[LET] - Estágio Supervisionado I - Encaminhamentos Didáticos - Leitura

É você olhar tudo que esse autor, esse enunciador utilizou para causar uma interpretação, um efeito de sentido, um olhar do seu telespectador aqui no caso. Aqui a gente usa alguns gráficos para falar, então, que a propaganda, ela explora muito esse momento ruim, né? É como se ela estivesse nesse eixo aqui da sensibilidade, da intensidade, que é a teoria que a gente está utilizando, mas que não vem ao caso aqui para vocês, mas vocês podem ler a respeito, que é muito interessante. Mas ela parte justamente desse demais, daquela sensação muito ruim que a gente estava vivendo, de isolamento, da pandemia.
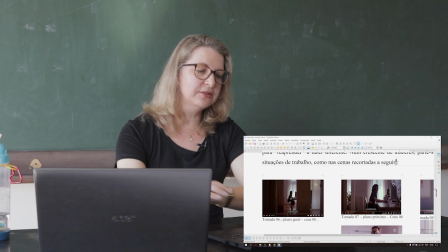535s
E ela vai construindo uma propaganda que vai mostrando que a gente pode ter uma vida durante a pandemia.
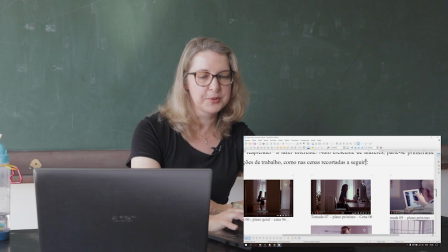542s
Então aqui você vai vendo que as próximas cenas a gente vai ter aqui,
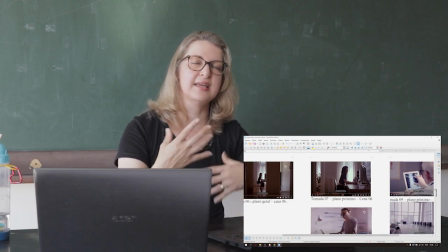547s
vai falar desse reinventar no plano do verbal,
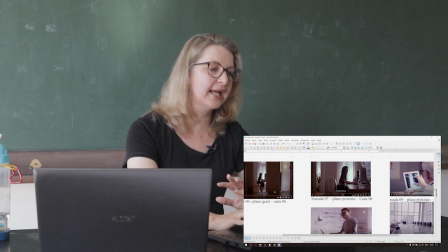552s
o que está sendo dito no verbal, aqui as tomadas de câmera vai mostrar claramente a pessoa que passou a trabalhar em casa, com todo o rigor de escritório adaptado,
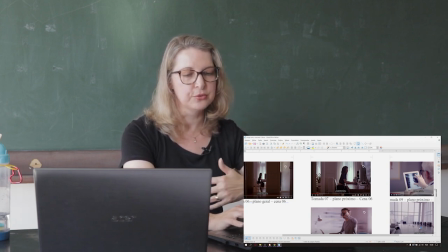566s
as luzes ainda escuras, E aí a gente vai explorando no texto as profissões que se reinventaram. Olha aqui o médico olhando o exame pelo tablet, inclusive,
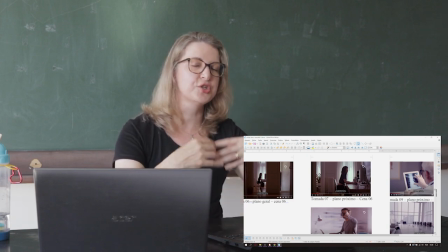577s
quando foca na cena do médico, que já é um idoso, fala desse se reinventar.
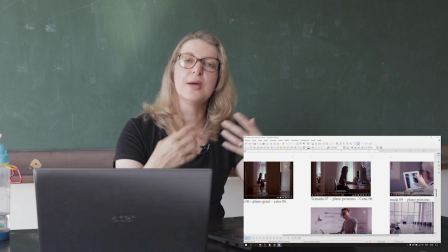583s
Então, para mostrar que qualquer um pode se reinventar, qualquer um pode reaprender, desaprender e reaprender.
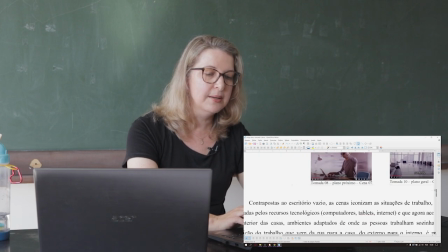590s
Então, a gente vai fazendo uma discussão ao longo do texto para mostrar tudo isso, o escritório vazio. Então, sempre a cor, a cena, aquilo que está sendo descrito dentro desse movimento.
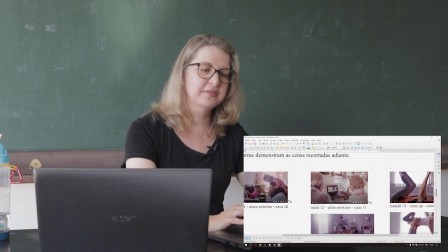602s
E aí, vai mostrar, então, primeiro a questão do trabalho,
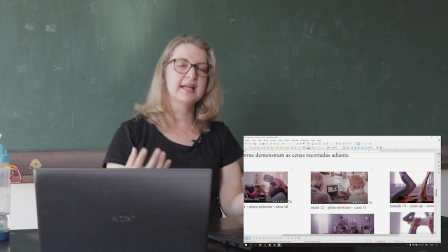608s
de você poder se reinventar, e depois ele vai falar de se reconectar com as pessoas, de você poder viver bem. O banco vende uma promessa de felicidade, ele vende que nós podemos interagir.
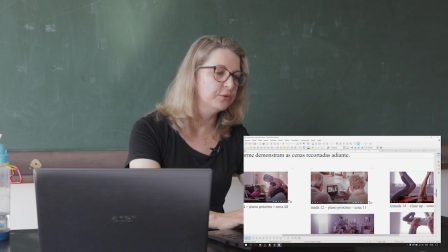621s
Então aqui você vai vendo várias cenas de pessoas trabalhando em casa, em contato com a família,
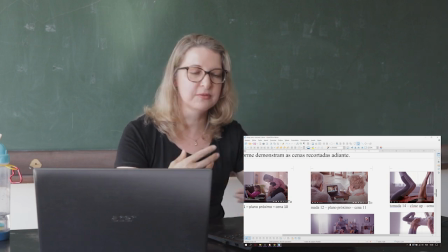629s
as pessoas mais velhas podendo conversar com familiares, outras pessoas pelo computador, fazer atividade física.
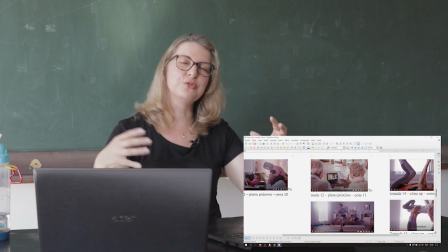636s
E vocês vão vendo que as cores dos bancos vão sendo retomadas.
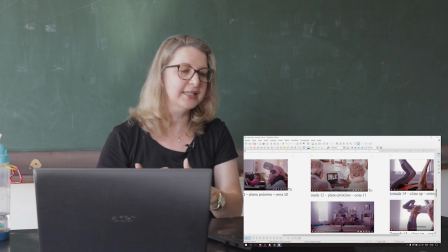640s
A cor do banco vai começar a aparecer as cores do Bradesco aqui e você vai vendo que a vida vai ficando mais leve. É como se a propaganda estivesse te tirando um pouquinho da pandemia. É claro que aqui a gente vai detalhar na discussão, esse texto está lá com bastante rigor de análise, de comentários para vocês.
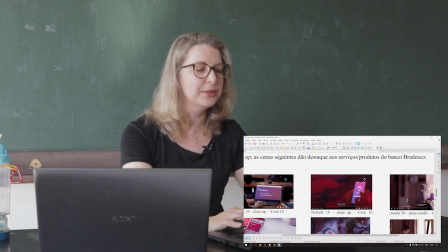660s
Mas aqui, para não ficar tão longa a nossa discussão, eu só queria trazer alguns enfoques.
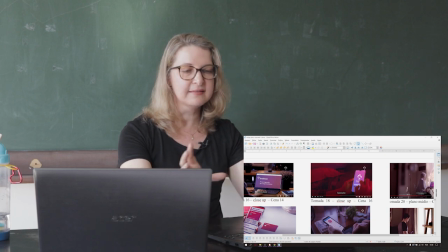667s
E aí vem a questão do banco.
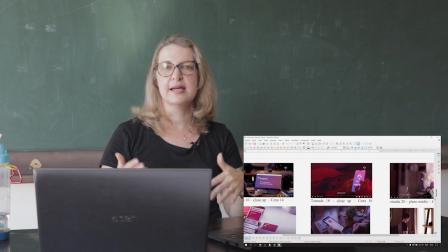669s
Vejam que lá atrás, quando fala de se reinventar, de que todo mundo voltou a ter uma vida diferente, porém muito próxima do normal A gente começa um discurso, o que não está dito, mas que a gente percebe,
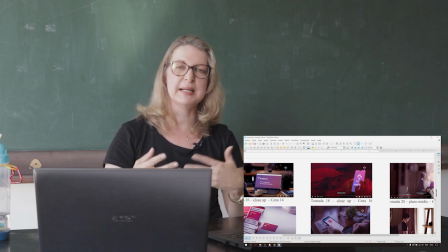683s
está dito, porque está ali de certa forma Mas que a gente fizer uma leitura ingênua, a gente não vai perceber É que o banco está vendendo o que? Dá para trabalhar, mas as profissões que têm internet, que têm computador as pessoas que têm recursos tecnológicos, quem não tem,
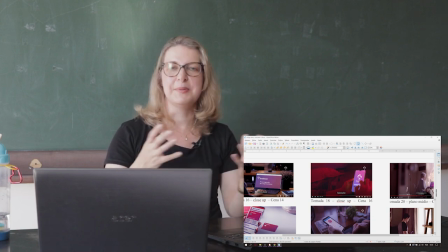698s
as outras profissões ficam uma mercê, né, então a gente sabe que na pandemia muita gente não conseguiu fazer as suas atividades, vamos colocar aqui o motorista de ônibus, né, ele não tem como viver essa vida, né,
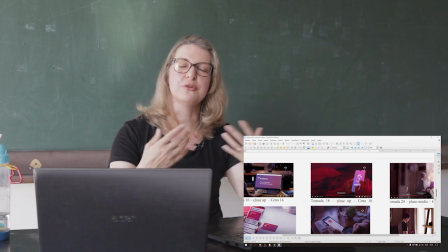710s
o atendente do supermercado e assim por diante, então até os professores que conseguiram fazer o seu trabalho eles precisaram ter internet em casa,
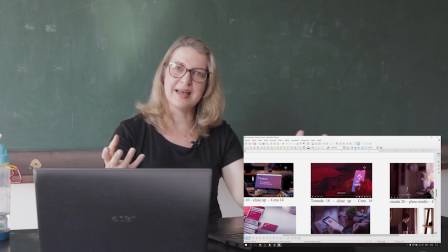719s
computador e recurso. Então o banco está falando com uma classe privilegiada, de como que tem internet, que tem computador, que tem celulares, né? Porque é isso que o banco quer, ele quer mostrar assim, olha, vamos começar a usar mais a tecnologia, ele não interessa mais aquele cliente que vai na agência, né?
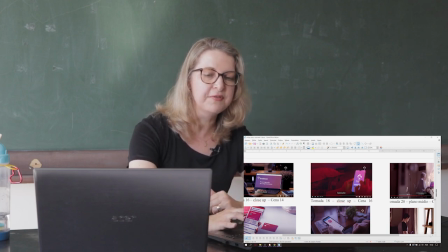737s
E aí aqui ele começa a falar de tudo aquilo que ele ofereceu ao longo da pandemia, os produtos,
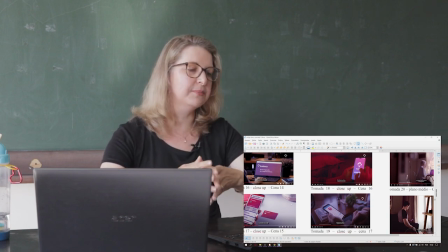743s
vejam que aí a gente tem as cores do banco muito mais marcadas, a gente tem várias imagens,
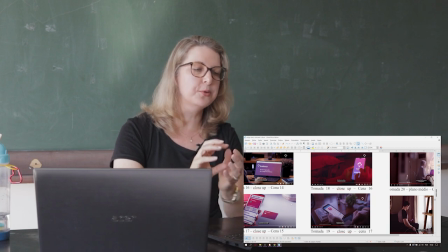748s
várias cenas que é close up, então ele leva o teu olhar justamente para o produto, para o aplicativo de cartão, então aqui também o banco tentando ser muito eclético, do mais idoso para o mais jovem,
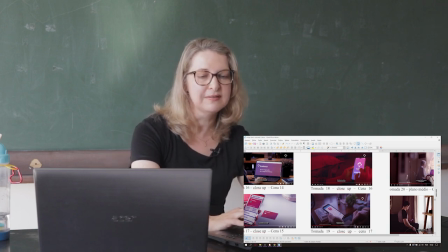764s
para o deficiente, então as propagandas de banco tem muito esse olhar, de ser um banco para todos. e aí eu acho que eu vou aqui mais no final que ao longo do texto vocês vão percebendo
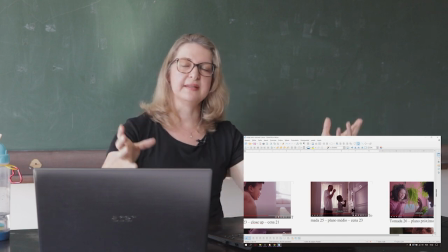777s
que aí o banco vai, depois que ele apresenta seus produtos ele encerra a propaganda dizendo, olha, e tudo vai voltar ao normal então ele vai saindo dessa temática da morte dessa temática do isolamento, da doença,
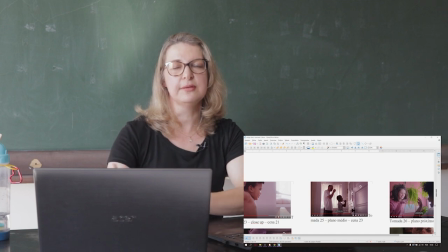791s
do medo, da insegurança para uma temática, para um movimento da segurança, da felicidade,
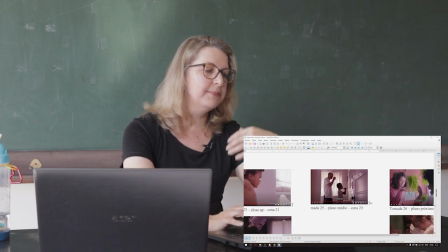800s
e aí ele vai justamente trazendo pessoas mais leves, pessoas fazendo coisas rotineiras, mais alegres, daí a gente fala muito dessas cores, então é como se ele fosse descendo nessa curva aqui, e reiterando mais a esperança,
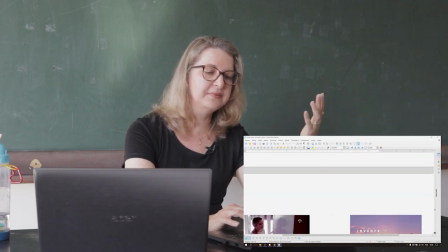816s
a esperança, a crença, saindo desse lugar, desse ápice ali atrás da pandemia.
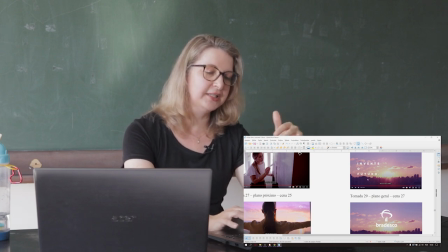825s
Vejam bem, eu gosto muito desse final da propaganda, que tem vários sincretismos de linguagem, inclusive o reinvente o futuro, que vai sendo feito em cascata, tudo isso aqui a gente discute no texto para mostrar esse movimento de leitura,
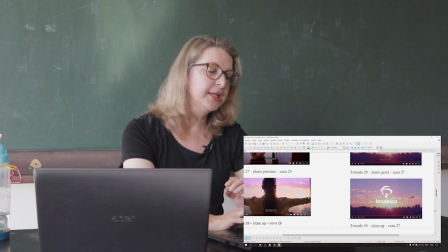840s
mas as duas cenas finais, aqui a gente vê então que o banco promete uma vida,
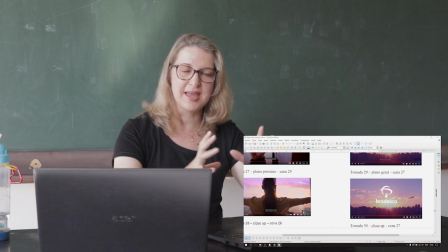846s
tudo vai voltar ao normal e reinvente o futuro. ele não quer,
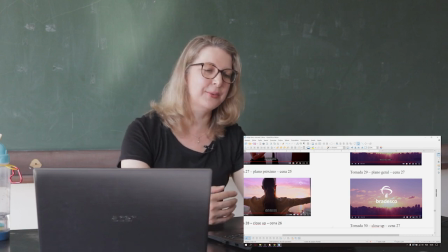851s
esse vai voltar ao normal, ele não quer mais aquele cliente de antes então aqui fica muito claro quando ele fala reinvente o futuro quer dizer,
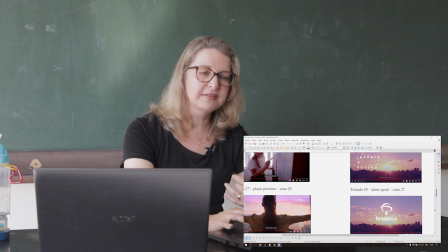859s
quando você voltar,
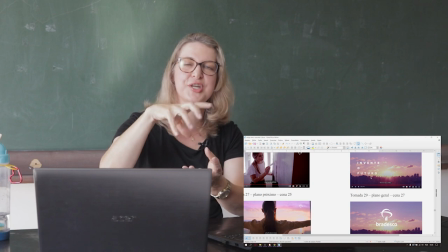861s
aqui está só o invente que a gente não conseguiu capturar a imagem aqui na hora de fazer o recorte do reinvente o futuro,
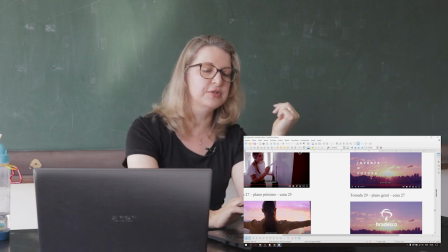868s
é muito rápido essa cascata mas lá é a hora que vocês verem o vídeo, vocês vão verificar melhor então esse reinvente o futuro, ele quer que esse cliente Bradesco e sobe a imagem do Bradesco, seja um novo cliente da tecnologia e tal. Mas fazendo aqui a nossa fala final, falei que ia deixar as duas cenas que eu gosto bastante da propaganda aqui.
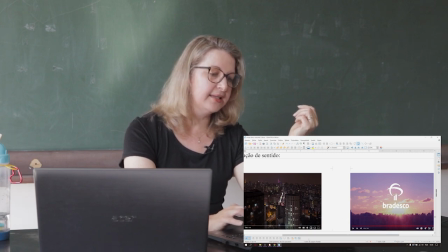895s
Olha só, o começo e o fim da propaganda. Você reitera aqui a primeira cena do isolamento social da
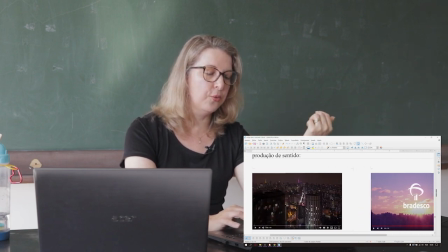904s
noite e aqui você tem o escuro representando a morte,
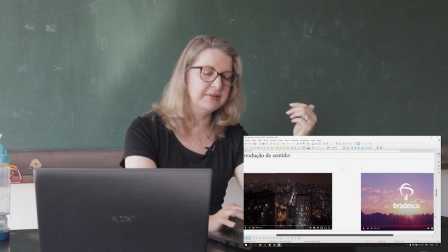909s
esse momento, e você tem a reiteração da vida, da normalidade aqui no sol. Apesar de que, você vai ver nessa cena, que não se abre a janela, ninguém vai, em nenhum momento tem uma cena do lado de fora.
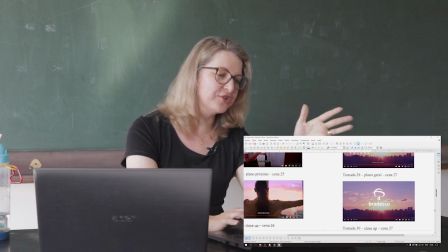924s
Então, quando abre a janela, que não é a janela, é a cortina que está sendo aberta, essa tomada que é de costas, ela está olhando para fora, ela está buscando, então a gente também olha,
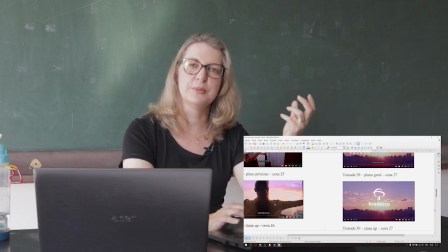936s
mas a gente não tem acesso a essa normalidade ainda dentro da propaganda. Então eu espero que vocês possam olhar o texto e verificar como essa semiose de linguagem,
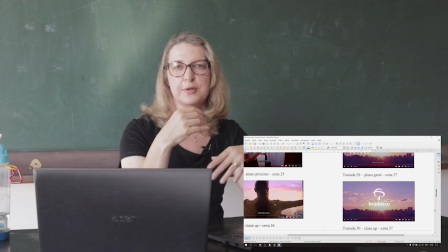947s
de pelo menos três movimentos de linguagem que a gente discute, do verbal, do visual, das cores, da sonoridade,
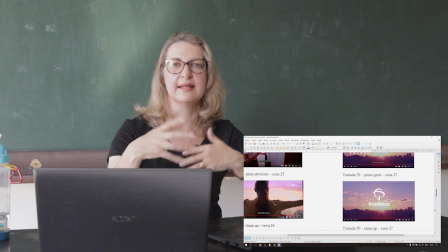954s
da prosódia, da narração, da locutora, essas linguagens foram trazendo um efeito de semiose e essa semiose,
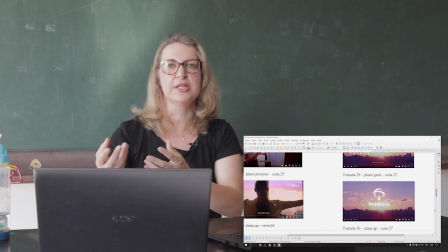964s
essa mescla de linguagem vai causando efeitos de sentido e que vai produzindo a interpretação do texto.
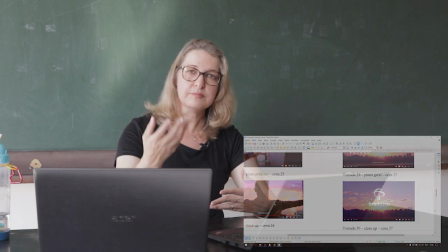970s
Então, que vocês possam ter esse olhar para ter esse cuidado. Sempre que for fazer uma análise de textos, olhar para cada detalhe, para cada movimento, para tudo o que está sendo dito, que momento está sendo dito, como está sendo dito e por que será que isso está sendo dito.